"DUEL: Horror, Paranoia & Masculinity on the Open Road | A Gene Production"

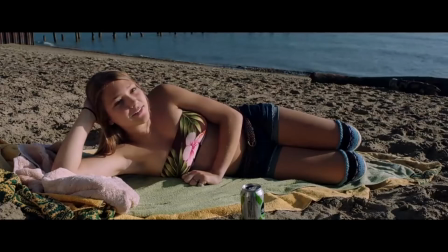4:34 Showing us the demon here, then making it invisible again, ruins the tension of the scene.
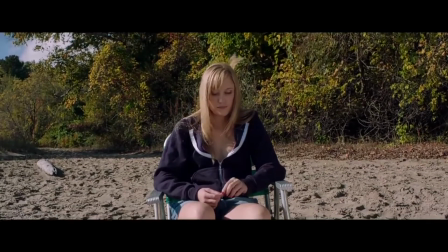4:39 Having the demon play with Jay's hair instead of just killing her as it has so many others, it's not scary,
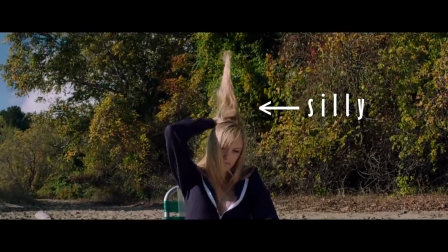4:45 it's just silly. especially after they prove time and time and time again that they can make
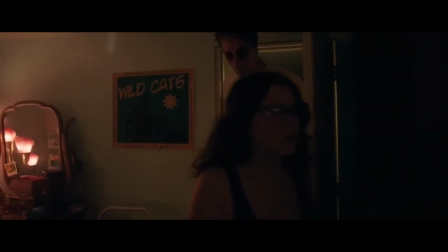4:51 genuinely creepy and suspenseful scenes with the antagonist in full view or at least off screen like
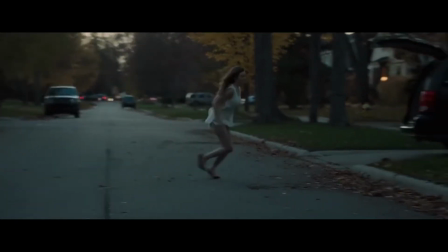4:56 in the excellent opening scene. In a film with this concept literally anybody could be the antagonist anybody could be the pursuer which
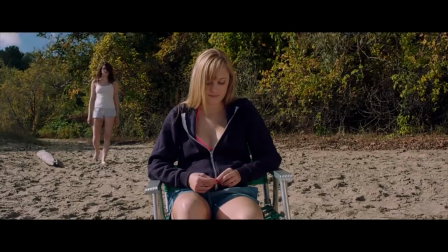5:04 is absolutely terrifying so turning the pursuer invisible occasionally completely destroys the tension.
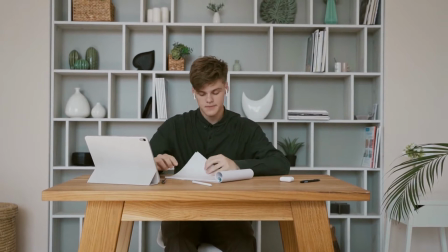5:10 As the inconsistencies mount it often feels like the filmmakers lost faith in their own script
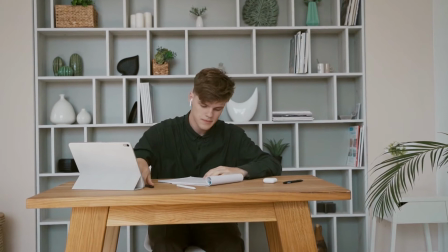5:15 and tried to retroactively make it scarier by changing the rules to catch the audience off guard. It Follows is such a mixed bag for me. I enjoy so many individual aspects of this movie but as a whole it never came together to realise its full potential as a horror film.
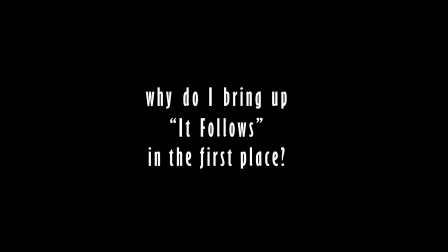5:32 So why do I bring up It Follows in the first place? Well because of the concept.
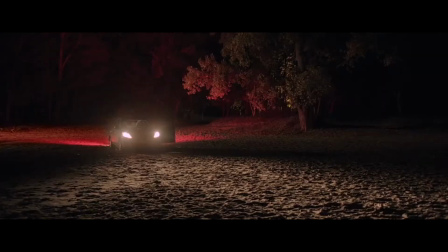5:37 I think it's such a brilliant concept for a horror movie that was just poorly executed by It Follows.
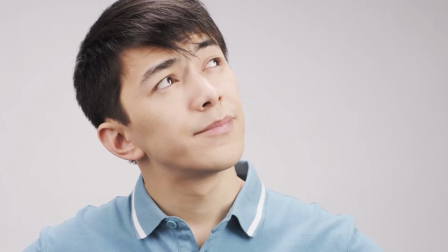5:42 I began wondering if there were similar movies which were more successful in realising this concept, the unfeeling being that will follow you forever and not stopping until it's killed you.
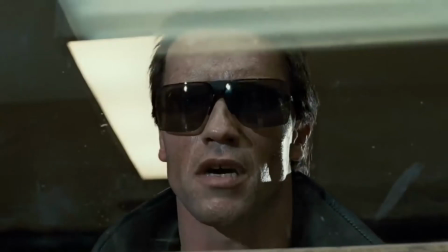5:51 And two films immediately came to mind. The first was The Terminator, the classic 1984 sci-fi action thriller with some definite horror elements thrown in there.
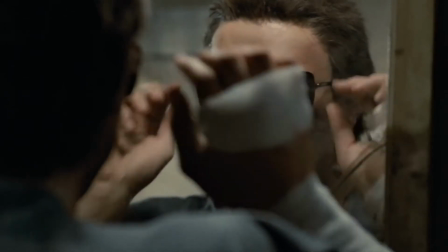6:00 The second film, which came even before the T-800 dawned its iconic shades, was a low-budget action thriller released in 1971,
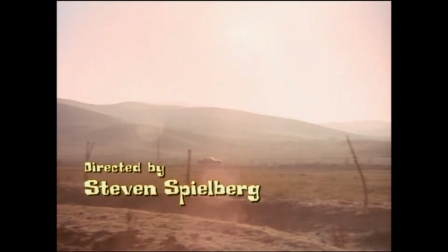6:08 the directorial debut of Steven Spielberg, and personally, one of my favourite horror movies of all time.
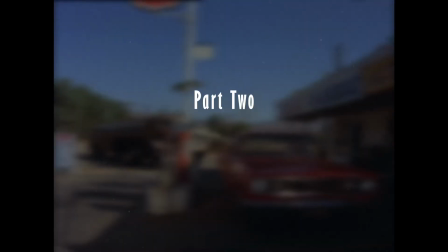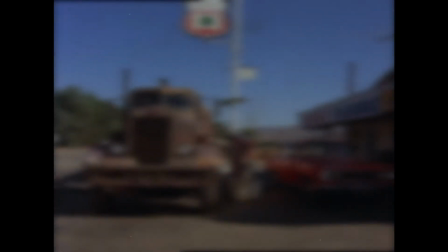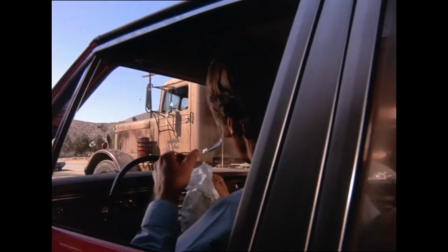6:26 On paper, the plot of Duel is relatively simple.
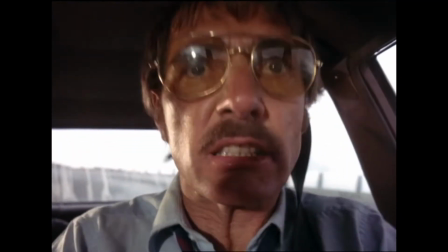6:29 A regular drive for a commuter descends into a paranoia-induced nightmare as he's repeatedly followed, harassed, and assaulted by an imposing oil tanker.
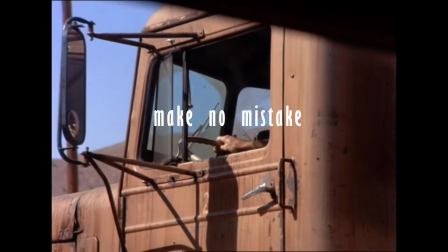6:38 Not the driver of the tanker, because make no mistake, the tanker itself is the antagonist of this film.
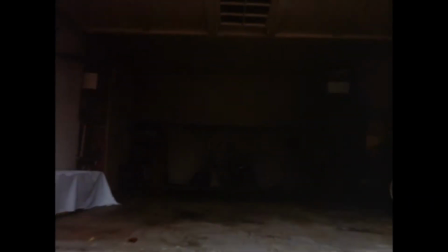6:46 The film wastes no time in placing our protagonist David Mann in a position of isolation,
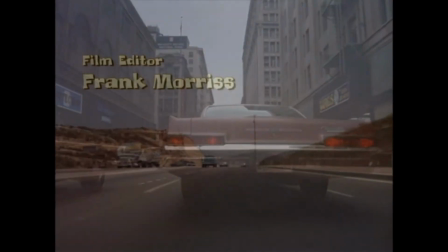6:52 with the POV shot gradually transitioning from bustling cityscapes to the empty open road, the sounds of heavy traffic being replaced with near silence.
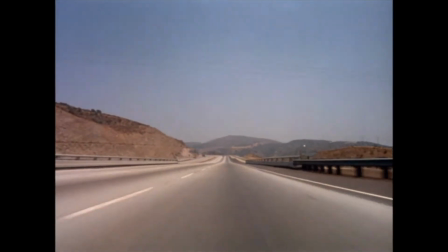7:01 Only when David is alone on the road does the POV shot end, allowing us to see the empty road ahead of him.
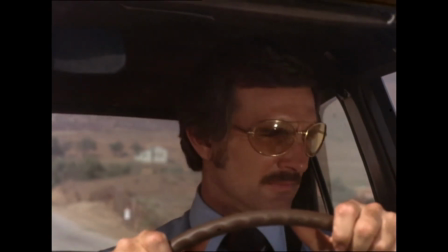7:06 There's nowhere to hide. Our protagonist, however, is not yet aware of just how vulnerable he is.
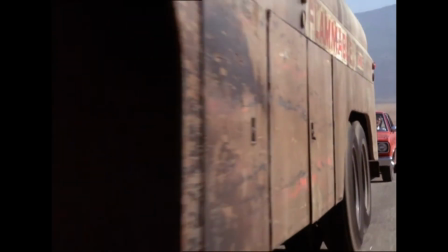7:13 Shortly after this, David catches up with a massive oil tanker, the sound of which drowns out the mundane radio talk show that he's listening to.
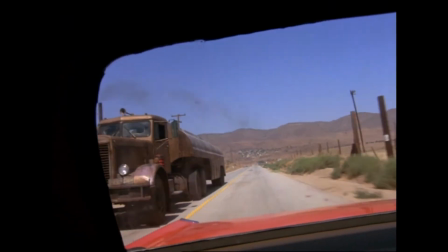7:20 David briefly trails behind the tanker before overtaking the truck and speeding ahead. Not a minute passes before David himself is overtaken by the tanker.
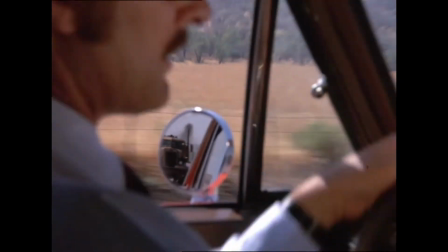7:31 David overtakes once again, speeding ahead to a nearby petrol station,
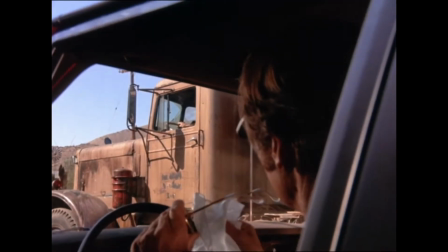7:35 followed shortly thereafter by the tanker, the driver of which does not leave at first, but instead just waits,
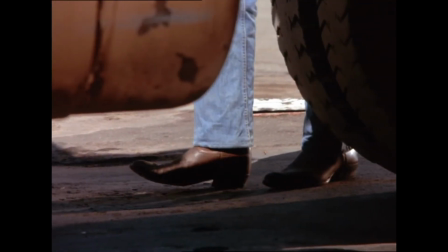7:41 his Ironman boots being the closest David and the audience will ever come to identifying the man.
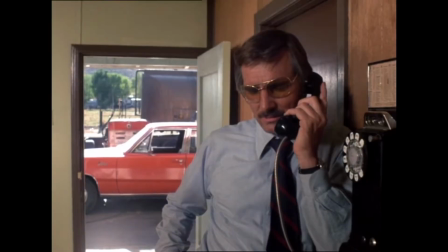7:46 After a brief scolding phone call with his wife from inside the station, David once again finds himself on the open road, this time in total silence.
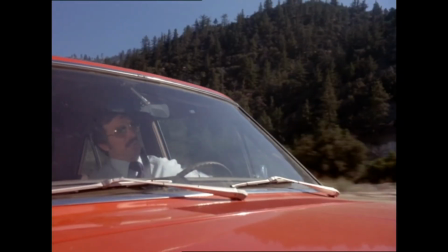7:54 When the tanker catches up to David, our protagonist signals for him to pass, but instead of speeding ahead,
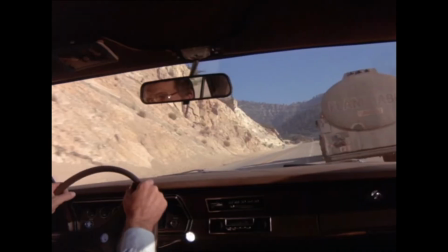8:00 the tanker slows to a near crawl, refusing to let David overtake him once again.
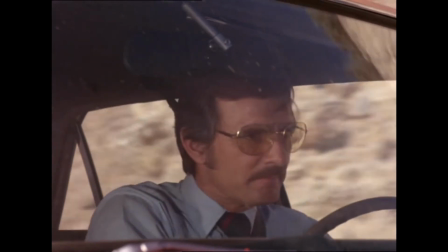8:04 This continues for some time, with David's horns being muted by the mere presence of the tanker,
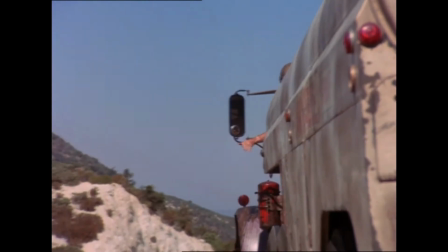8:09 until the driver signals to David, giving him permission to take the lead on the road once again.
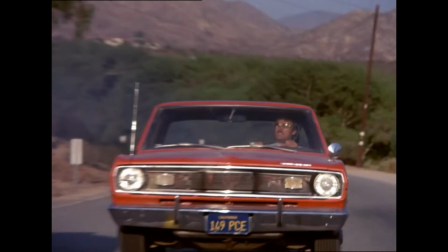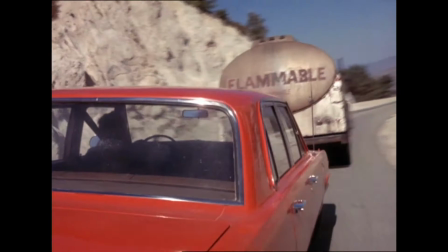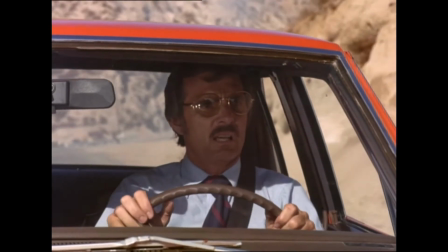8:24 Not only is this the first of many times where David's life is directly threatened by the tanker, it's also the first time we hear a soundtrack not coming directly from the car's radio.
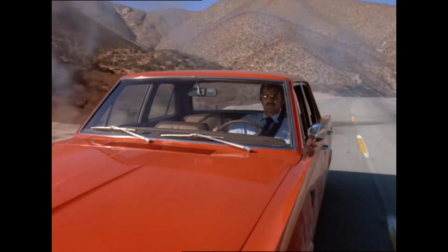8:34 This is no longer an ordinary commute, something strange is happening here, and David realises it too.